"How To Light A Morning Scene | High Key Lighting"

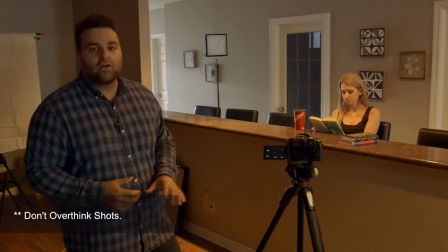(4:13)
So really, I wouldn't want the camera moving at all. That's not really a good style that you want to have.
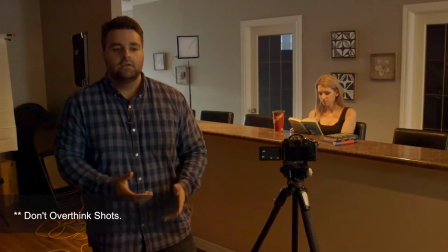(4:20)
When somebody's sitting down, typically, it's always good to lock things down on a tripod.
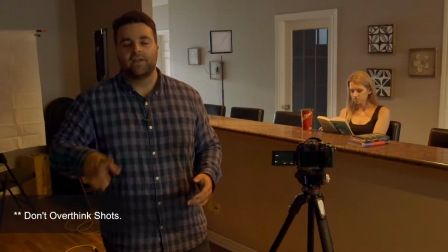(4:25)
It's very simple to do like a 180, do a Michael Bay shot, but it depends on the mood and tone.
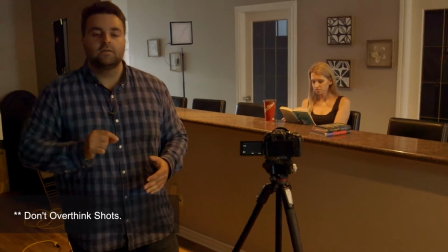(4:31)
For this actual shot, if you read in the description with the notes too that I've given you,
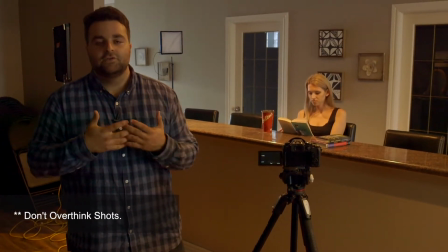(4:37)
it says very clearly that she's drinking coffee and reading a book.
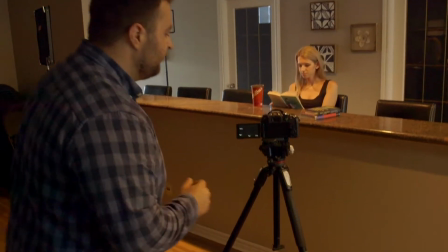(4:42)
So that's what we're going to stick to. So if we go into the shot here, you can actually see that the composition is way off.
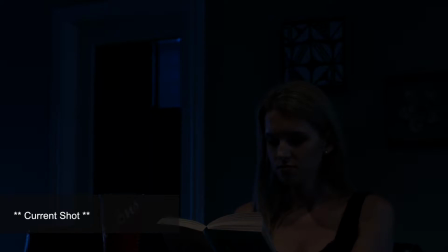(4:50)
It's really dark, and we're going to change the settings later. Here, let's bring up the ISO a little bit so we can actually see.
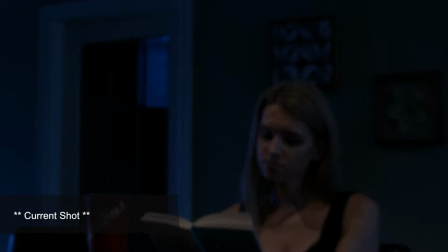(4:57)
But right now, we've got a lot of headroom, and that isn't really good.
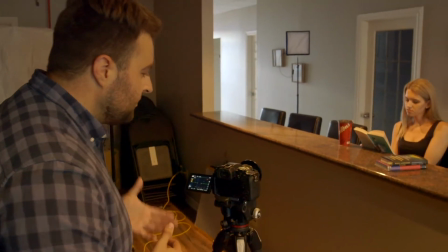(5:02)
We don't want to have a lot of headroom It's not something that you want to do because it looks very amateur.
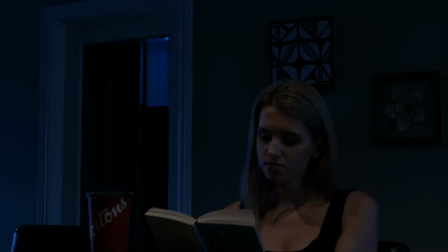(5:09)
It looks like a home video when you do that kind of stuff. So the first thing we're going to do is compose a shot much better.
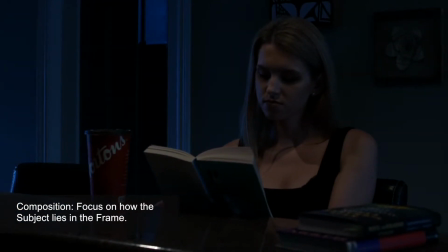(5:16)
So let's bring that shot down and get the focusing, and it's already getting better, but obviously it's blue and we have to change the lighting.
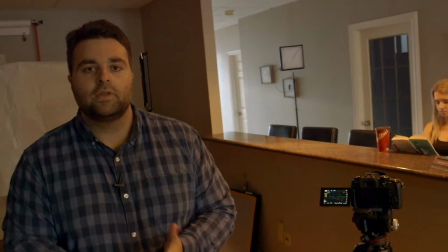(5:27)
Now, what we're gonna do in the next section is go through lighting, and we're gonna see a huge dramatic
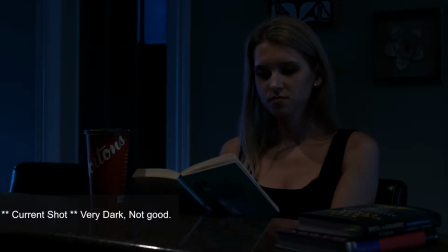(5:35)
change from this to an actual more professional look, where we're gonna diffuse the light and it's gonna be a completely different kind of look.
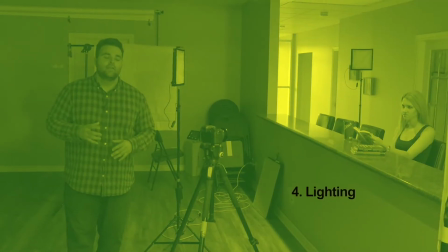(5:43)
So step 4 is lighting. Now, what lighting entails is quite a bit.
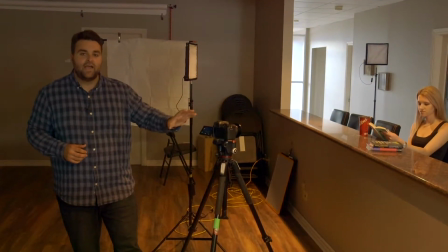(5:48)
We're gonna turn this shot that we have currently, that's all blue, mushy.
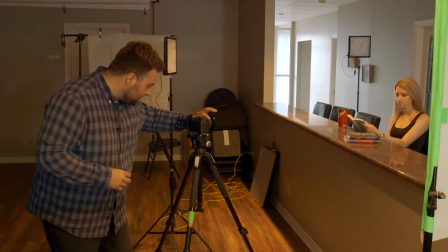(5:53)
It's hard to even tell if it's in focus. Now it is. But this isn't what we want.
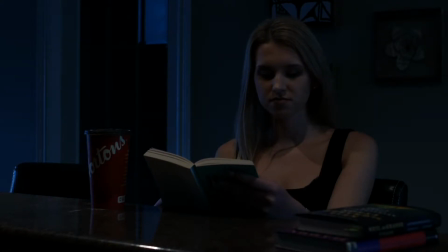(5:58)
I want this to look like daytime, like she's reading and enjoying her coffee. Right, Dominica?
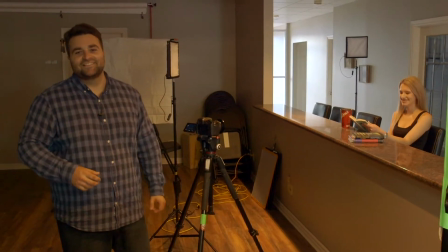(6:04)
Right. Of course, yeah, exactly. We're just messing with her on set.
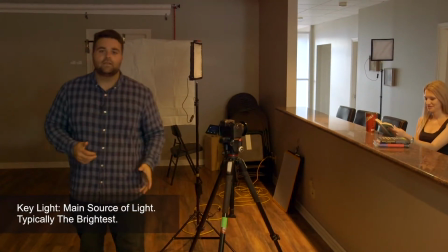(6:08)
So what we want to do is start off with the key light. Now, your key light is your main light, often your brightest light.
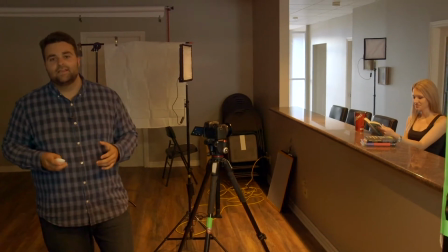(6:15)
And I have a controller in my pocket, and things are already set up, like I said, because I wanted to streamline this, make it a little bit easier to do.
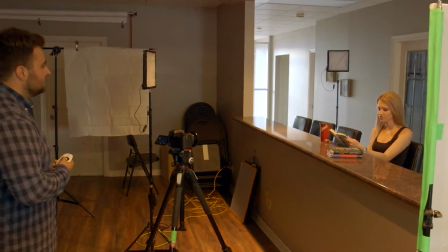(6:23)
So let's turn on this key light. Okay, now you can see it's even more blue.
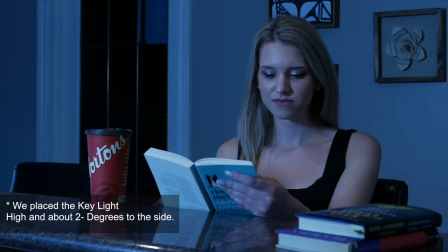(6:30)
That is because the white balance is off. That light is 5600 Kelvin.
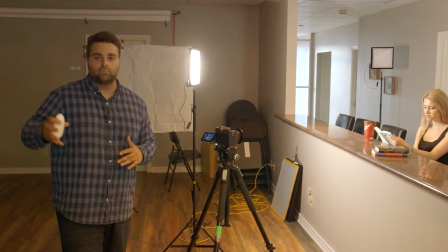(6:35)
I'm sure this is set to like 2200 Kelvin. That's why it's appearing more blue. But what you want to do even before all that is turn off the house lights.
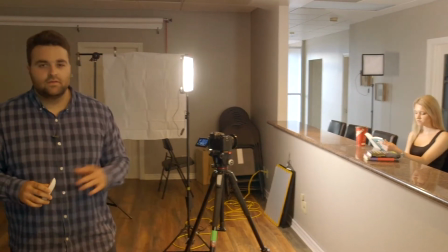(6:43)
So all the lights that are inside.
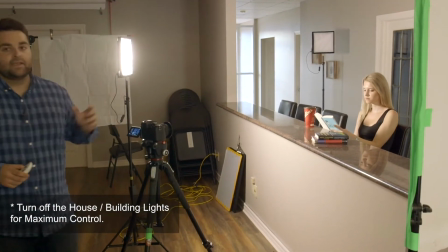(6:45)
Okay, so right now we've got a consistent daylight coming in, and we'll change the settings because this is still not a good look.
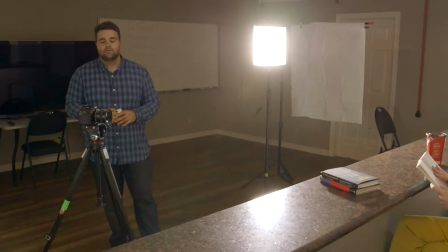(6:52)
This is not really what we want right now. Okay, so let's start off with the key light.
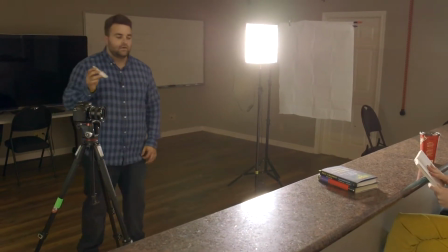(6:57)
We know that we have the controller, so in terms of intensity, we can change that.
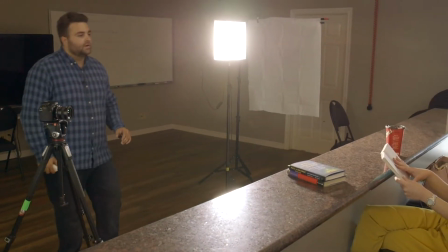(7:02)
We'll do the camera stuff later. So your key light is your main brightest light.
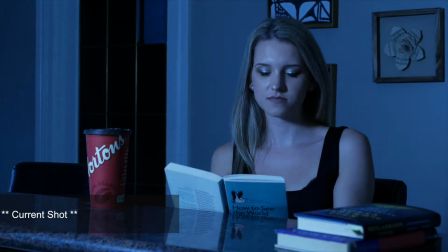(7:07)
It's kind of in position already. For this shot, we know we don't want to have it too close because it's going to be way too harsh.
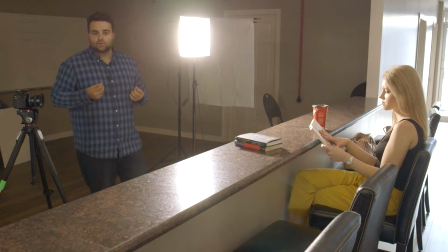(7:13)
What we want to do with this key light for this scene to make it look the way I want it to look is we have to diffuse this light.
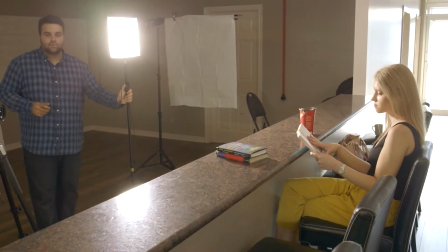(7:21)
So the first thing you want to do, obviously, keep it at a distance where you know you can play with your aperture and bring it up to speed.
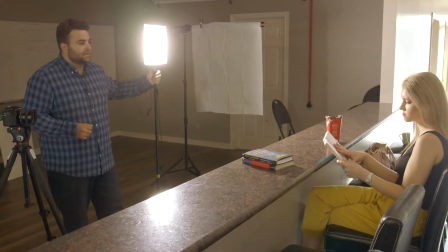(7:28)
But what we want to do is diffuse this light. So right now, I have a little panel.
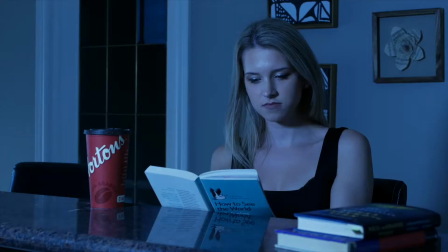(7:33)
It's this little Velcro. And obviously, that's way too harsh. What we're going to do is add even more diffusion to this. And what that'll do is wrap around the subject's face even more.
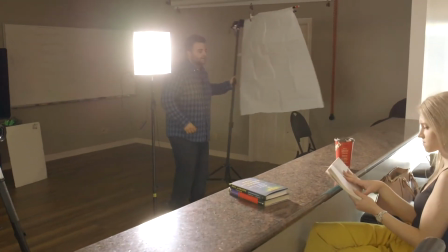(7:45)
And nothing better than a shower curtain, right? So we actually have a shower curtain from the dollar store.
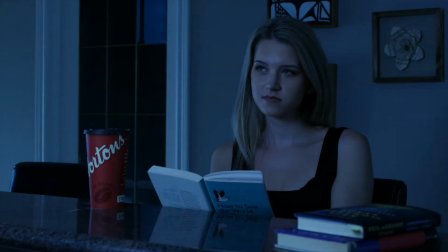(7:53)
And as you can see right now,
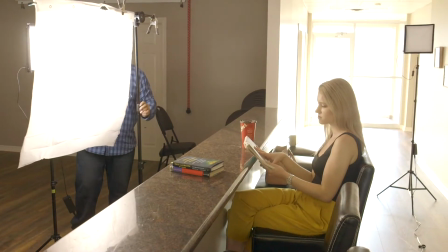(7:58)
let's bring that up a little bit. This is going to make a bigger source, and it's also going to diffuse the light even more.
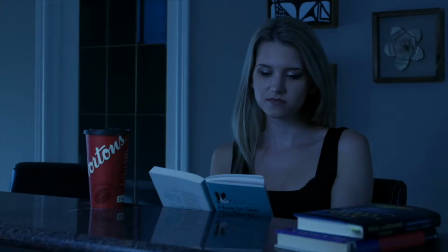(8:06)
So if we go to our shot, it is getting more diffused, but obviously still way too blue. Now the next step is the hair light, which we have over there. Kind of see over here.
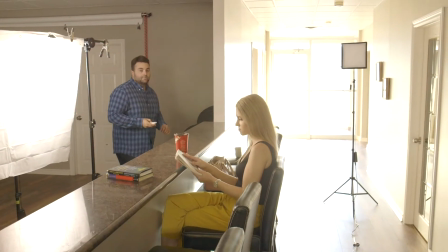(8:18)
So that is button number 1.
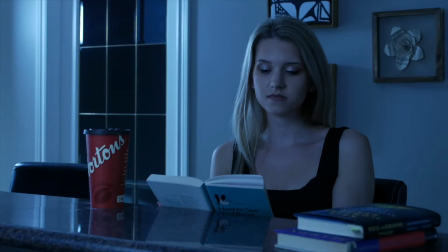(8:21)
Now you can probably see a difference with that. So we'll turn the hair light off.
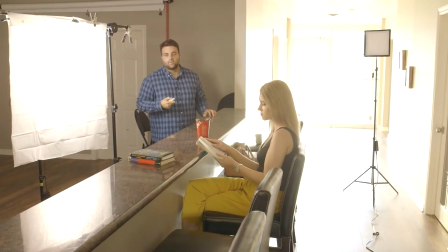(8:28)
And what's that doing is, well, we had Dominica on purpose. She has long blonde hair, and we want to emphasize that.
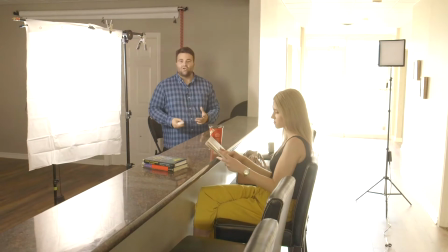(8:34)
If somebody is either bald or maybe they just don't want to show off their hair, don't show that.
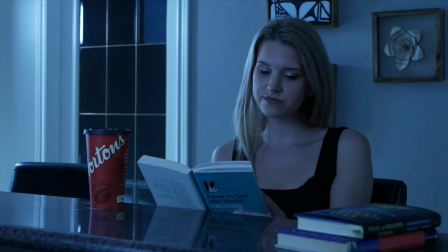(8:40)
They might not want it. But in this case, it's a good way to separate her from the background. And what it's also going to do is kind of give a rim light to the cup, to the books and everything else.
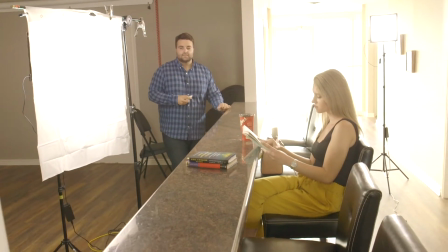(8:51)
But we have a lot of changes to make. So let's get into the fill light. Okay, so the next step is the fill light.
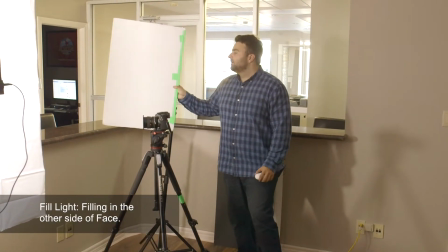(8:59)
What we have here is just some tape and a board from Dollarama.
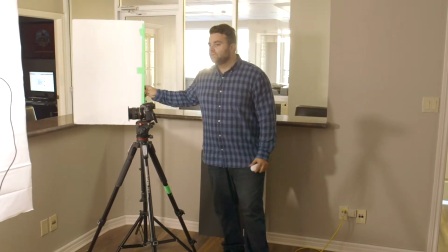(9:04)
Very cheap stuff. What this will do is actually bounce the key light.
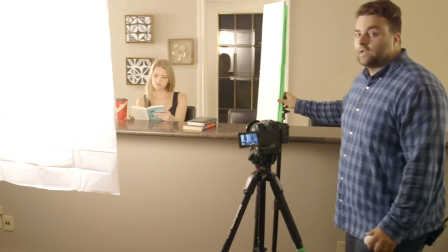(9:10)
You just got to make sure it's out of frame. But what it's going to do is you want to get it close. And especially on close-ups, not necessarily for this shot,
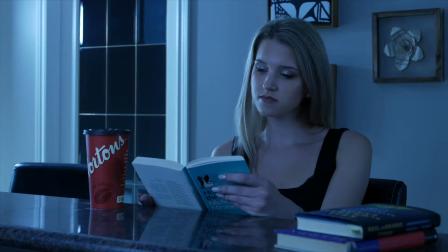(9:18)
but what it's going to do is bounce the key light into the other side of her face. And if you do notice over here,
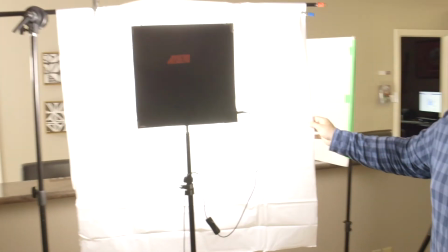(9:24)
come around on that side, our key light, and with the shower curtain, is on the opposing side of the camera.
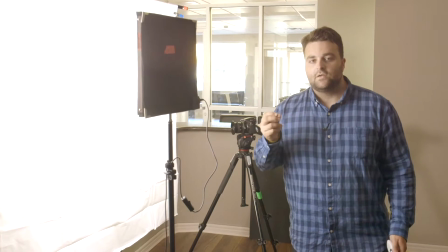(9:32)
What that's going to do is give a little more darkness, a little more dramatic side on the opposing side of the camera.
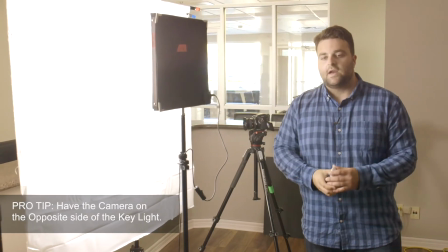(9:40)
So just remember to cross those. So you want to have everything crossing when you can.
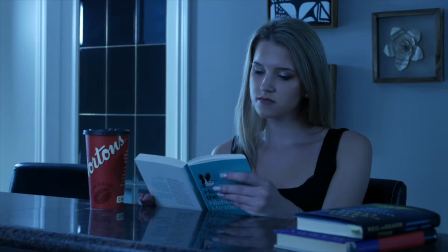(9:45)
So that's our main shot. We definitely need to fix the white balance, and we're going to do that when we get into all the settings.
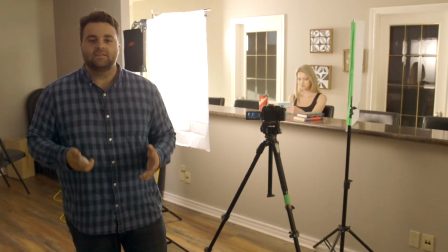(9:53)
So step 5 is the settings subsection.
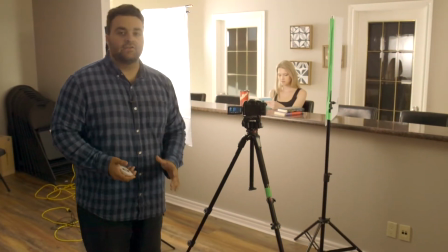(9:56)
And this one is really important because we have some pretty bad issues with our image right now. I know that our lighting's set because we got a good key light,
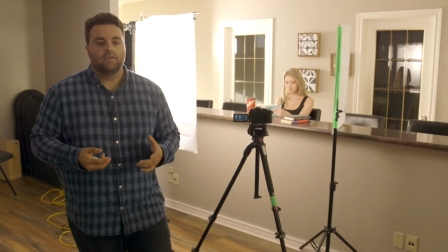(10:05)
our hair light is on point, and it honestly hasn't taken us much to do that.
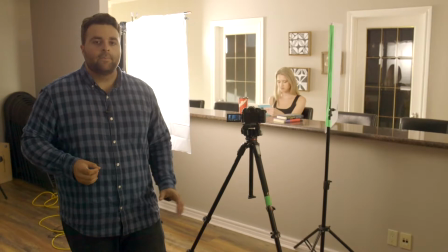(10:09)
Let's dive into a couple of the settings to make it look better. The first one we're gonna do right now is change the white balance.
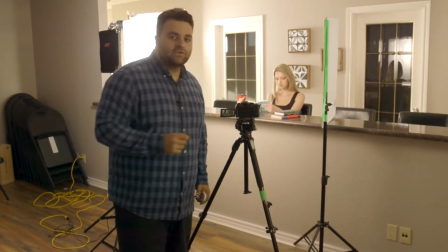(10:17)
Okay, let's go right into it. So I just changed the white balance to 5500 Kelvin.
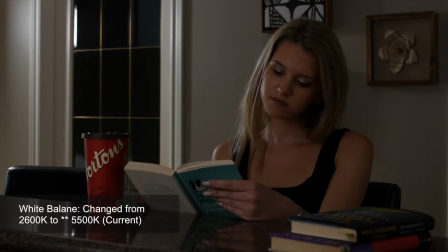(10:22)
And what that has done is it's told the camera what white is in the scene.
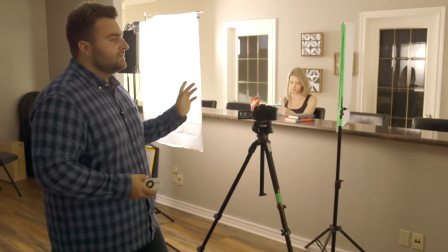(10:27)
Right now we have 5500, which is basically your daylight, which is a really pure white light.
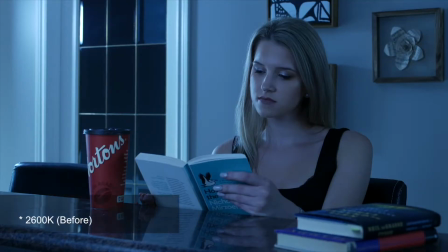(10:34)
And that's what the camera is reading now.
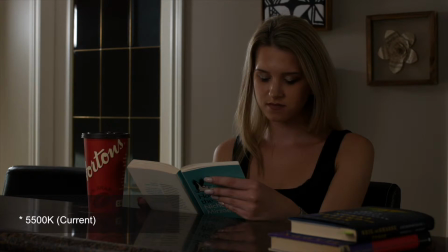(10:36)
So instead of it reading tungsten and thinking that your daylight is like really blue, it's gonna look way more accurate now.
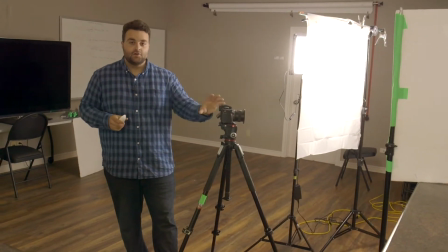(10:45)
The next setting that you want to change on your camera is going to be your shutter speed.
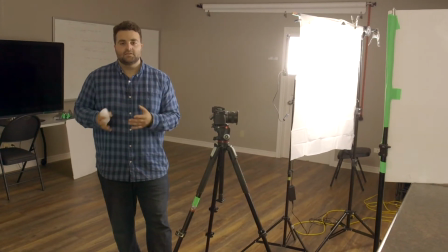(10:49)
You may have shutter angle, which plays a little bit different, but it's still the same concept.
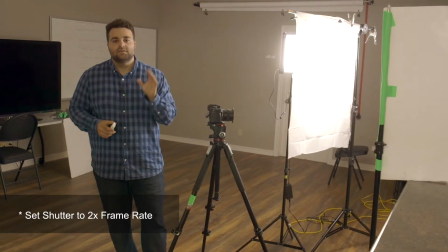(10:54)
So whatever frame rate you have, your shutter speed should be double, especially if you're going for that more natural, organic look.
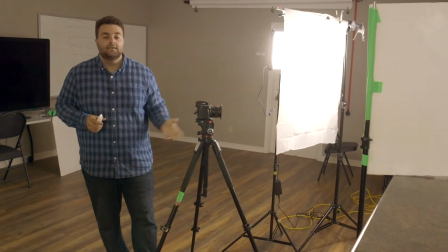(11:02)
And for this scene, that's exactly what I want.
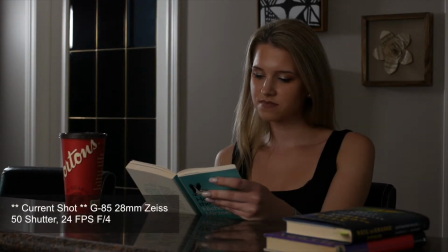(11:04)
So right now we're going to change it to 50, and it's obviously going to let in a little more light because the shutter is going to let in more light.
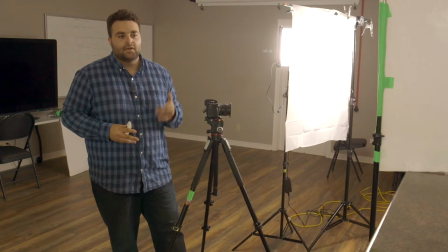(11:13)
And then beyond that, we have the aperture. Now, like we talked about in previous sections, that's gonna play a lot with your depth.
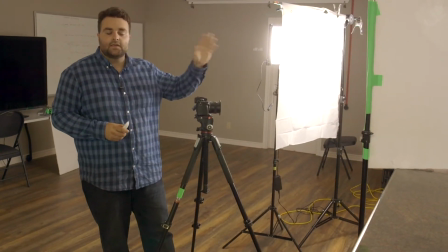(11:21)
And our depth should be pretty good because we have a nice kicker, a nice hair light, and a good key light.
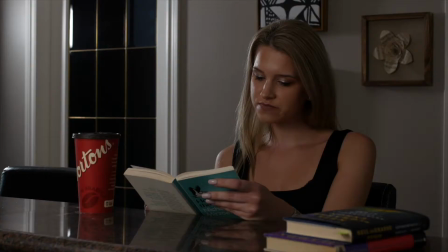(11:27)
We have a lot of light coming in, but I can tell that this shot in particular is underexposed.
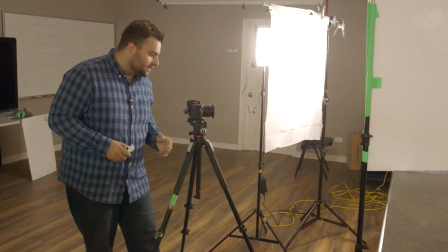(11:32)
I want it to be more bright and fuller. So let's go from an f4 to an f2.8.
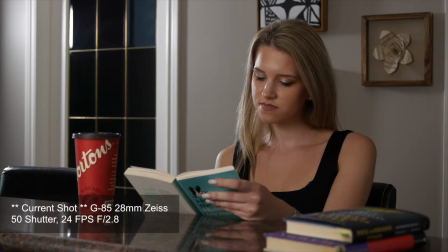(11:38)
There we go, now we have a much better exposure. This is actually looking pretty good. So action, Dominica, I just want you to read the book and take a sip there.
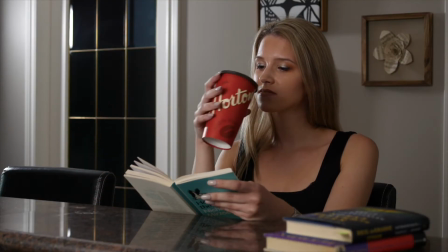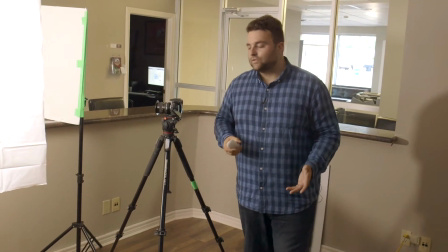(11:54)
Now we have our last step to do, and that is going to be fine tuning everything.
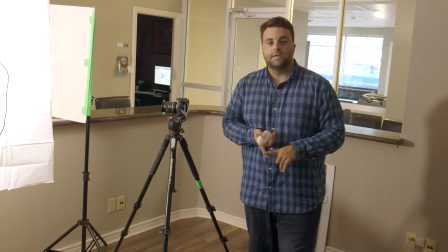(11:59)
We know that we have our shutter speed / shutter angle proper.
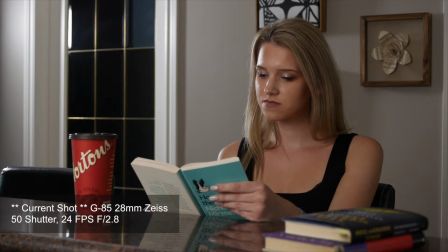(12:05)
Everything's in focus. Our lights, unfortunately, we can't bring them any brighter. And our aperture is already at a 2.8, which we're actually using an old contact Zeiss Yashica to EOS lens, which is very cheap. We also have a shower curtain. So this is something that you guys can achieve on almost any budget.
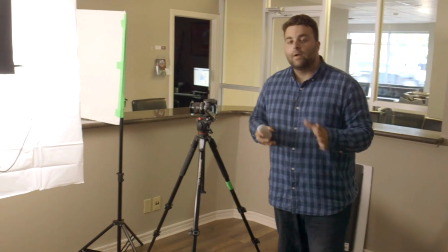(12:23)
If you don't have a budget for it, you're probably gonna be shooting on your phone anyways.